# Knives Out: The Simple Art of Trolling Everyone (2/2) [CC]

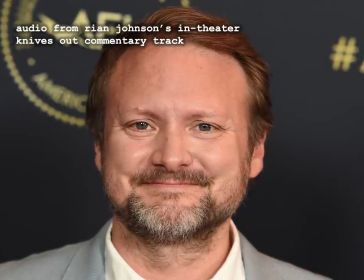Because really what you have in a whodunit, you have your little microcosm of society, whether it's the house or the train or the ski lodge or whatever, where this murder takes place.
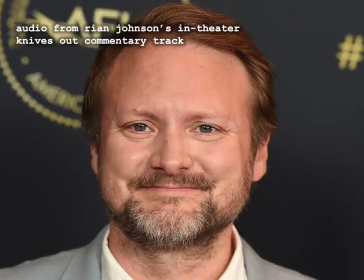You have within that a group of people, these people here, who are all your suspects, and there's a power structure within that group of people.
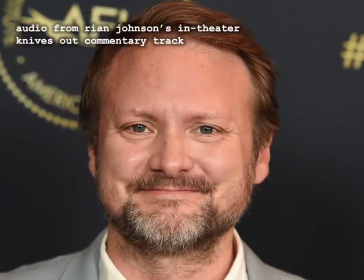And whoever's at the top is the one who's going to get bumped off. And then you have the high to the low of this microcosm of society portrayed within these suspects.
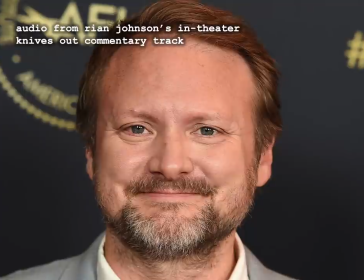It just is kind of really good at talking about, or if not talking about a kind of displaying and examining class.
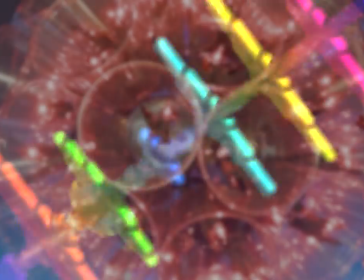So how does Knives Out examine class?
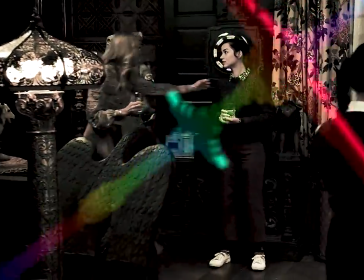First we have to understand Marta Cabrera, the protagonist of the film, who I have criminally failed to discuss until this point, like 30 minutes into the video.
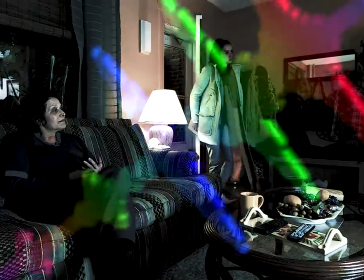She is the daughter of an undocumented immigrant whose nationality is never stated outright, except by the members of the Thromy family who just kind of assume they know where she's from.
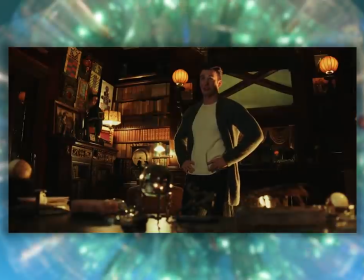Family's from Ecuador. Family's from Paraguay. You're a Brazilian nurse. Your family is from Uruguay.
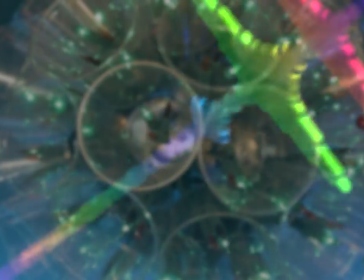Wow, that's a weird plot hole. How we meet her is extremely important in helping us understand her relationship to the Thrombeys.
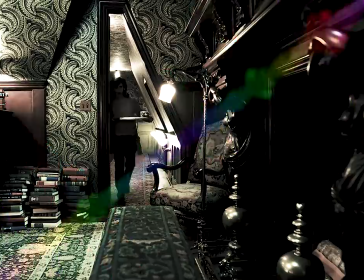We get this extremely melodramatic sequence showing off the inside of the Thrombee mansion with its clutter of
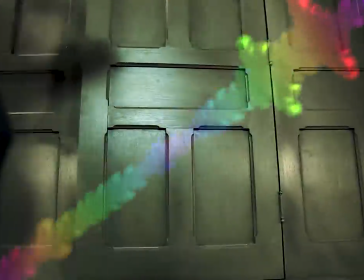wealth and secret doors immediately telling us the kind of author and person that Harlan was.
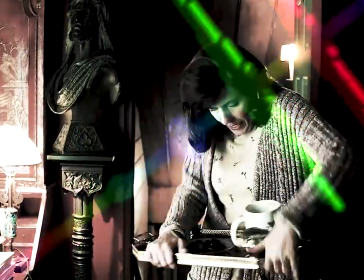After Harlan's body is found, we cut to one week later and Marta waking up in her apartment.
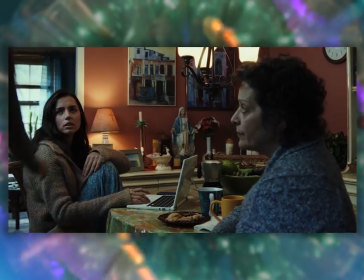The contrast is immediate. Her unit is cramped, there's a lot of civilian clutter, her phone is cracked, it all feels lived in.
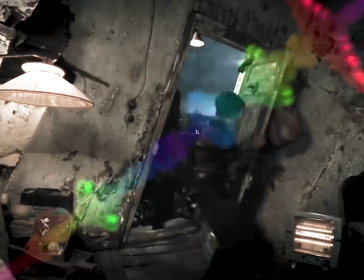Now it's notably not destitute, it's not like Charlie Bucket levels of poor, it's just like… normal.
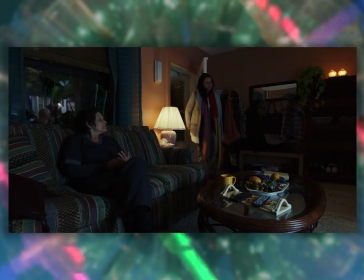Like I feel like I've lived in this apartment, and I imagine most viewers would probably say the same.
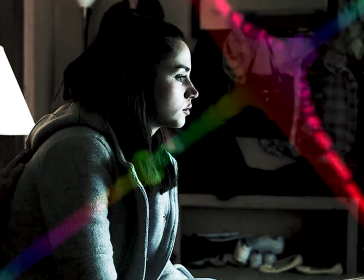Narratively, this also makes us a little suspicious of her, because again, it's a murder mystery, we're trying to solve this thing as we watch it.
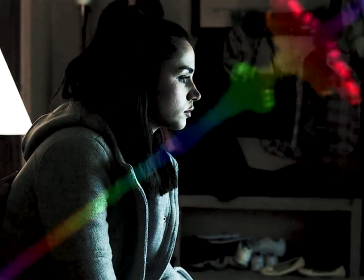And I think this is where the intelligence of Knives Out's writing comes into play. We're primed to guess that Marta might have murdered Harlan because her motivation is plainly obvious.
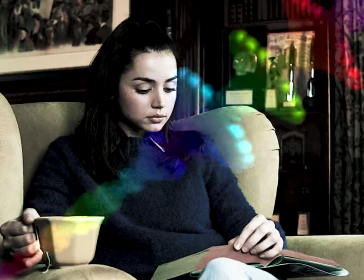Who wouldn't be envious of the rich after working with them for so long?
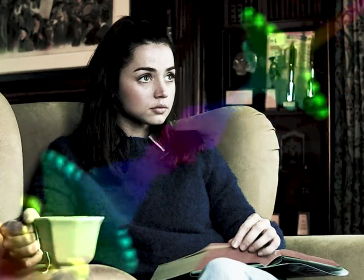We also write this assumption off because, no way, that's too obvious, it's not going to be the first character we meet who is the killer, that's too easy.
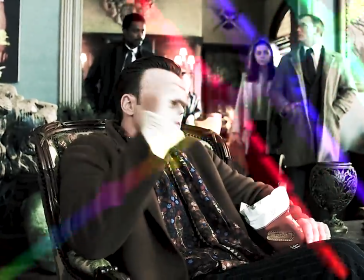Then of everyone who could be the killer, we see Ransom as also way too obvious as the one person who left Harlan's birthday party suspiciously early.
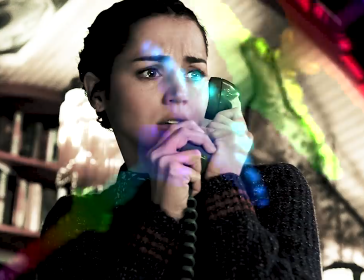But then it turns out Marta DID kill Harlan, accidentally.
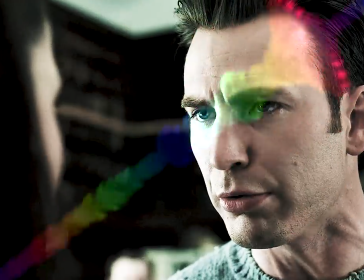But then it turns out, no she didn't, it was Ransom trying to dupe her out of the family inheritance by switching Harlan's medications.
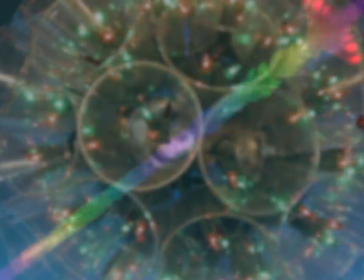All this self-awareness means we get to the end of the film having basically been surprised by the most obvious answers, I just think that's really clever.
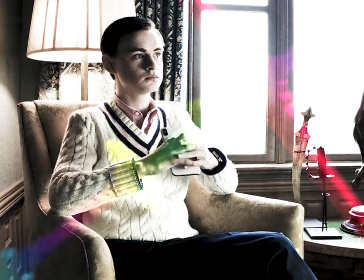With the exception of the Nazi Pissboy, everyone in the Thrombey family treats Marta well.
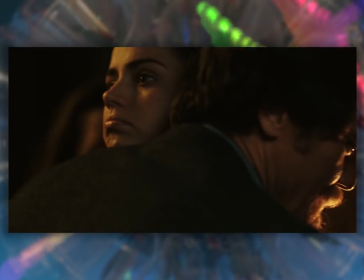Meg counts her as a close friend, Walt offers to use Harlan's inheritance to take care of her, and Linda hugs her like she's family.
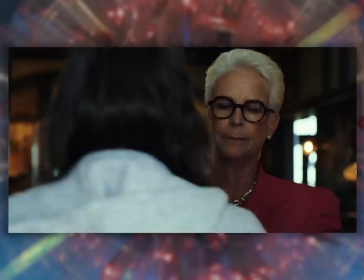How you doing, kiddo? Linda?
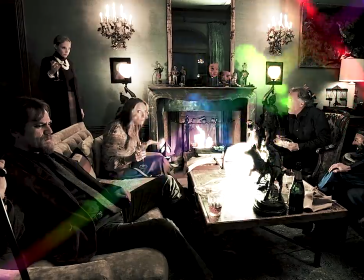It's important that they don't treat her like the help, because the bourgeois millionaires of America today like to think of themselves as caring and generous people.
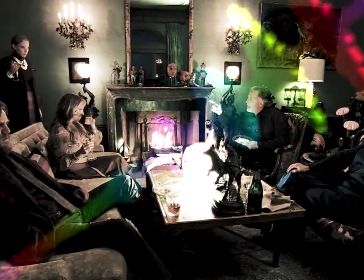They're the sort of white liberals who gleefully talk about the bootstrap narrative of Marta's family, and brag about seeing Hamilton on Broadway,
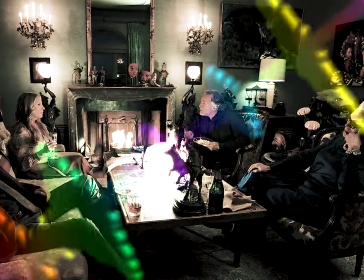particularly revealing as the party scene where Richard uses Marta as a prop in his argument for why undocumented immigrants did it the wrong way,
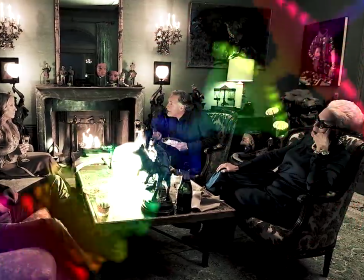completely ignorant to the fact that her family did not in fact do it the right way.
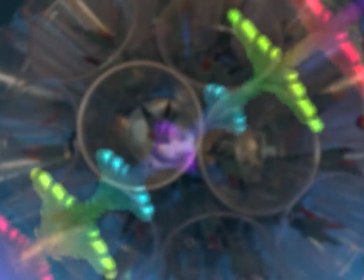It's immediately clear that while they care about Marta in a nominal sense, they don't actually know a damn thing about her.
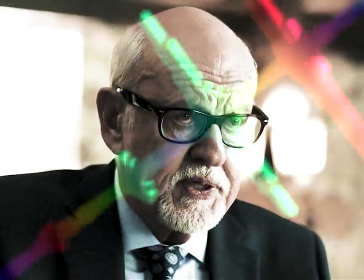This of course comes home to roost after the will reading reveals that Marta now controls the entire Thromby Estate.
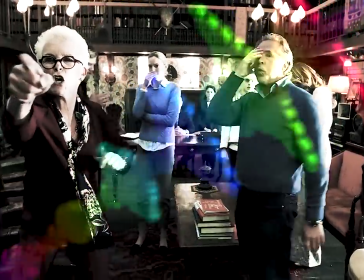Suddenly, all the goodwill they had towards Marta is gone, and they turn on her like she must be a parasite.
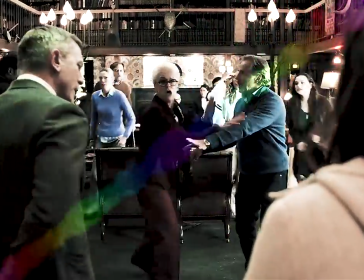Clearly, Harlan wouldn't have given her his fortune out of the kindness of his heart, it must be some kind of plot!
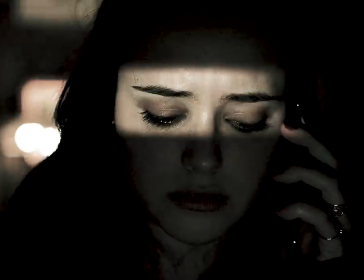Were you boinking my father?
Later on, Meg calls Marta, asking what she plans to do with the money,
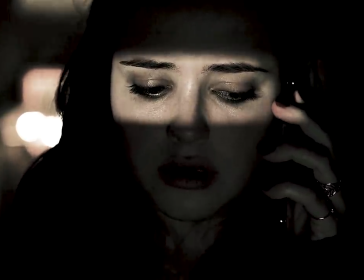and Marta offers to take care of Meg and her family just as Walt did, but Meg hangs up mid-sentence.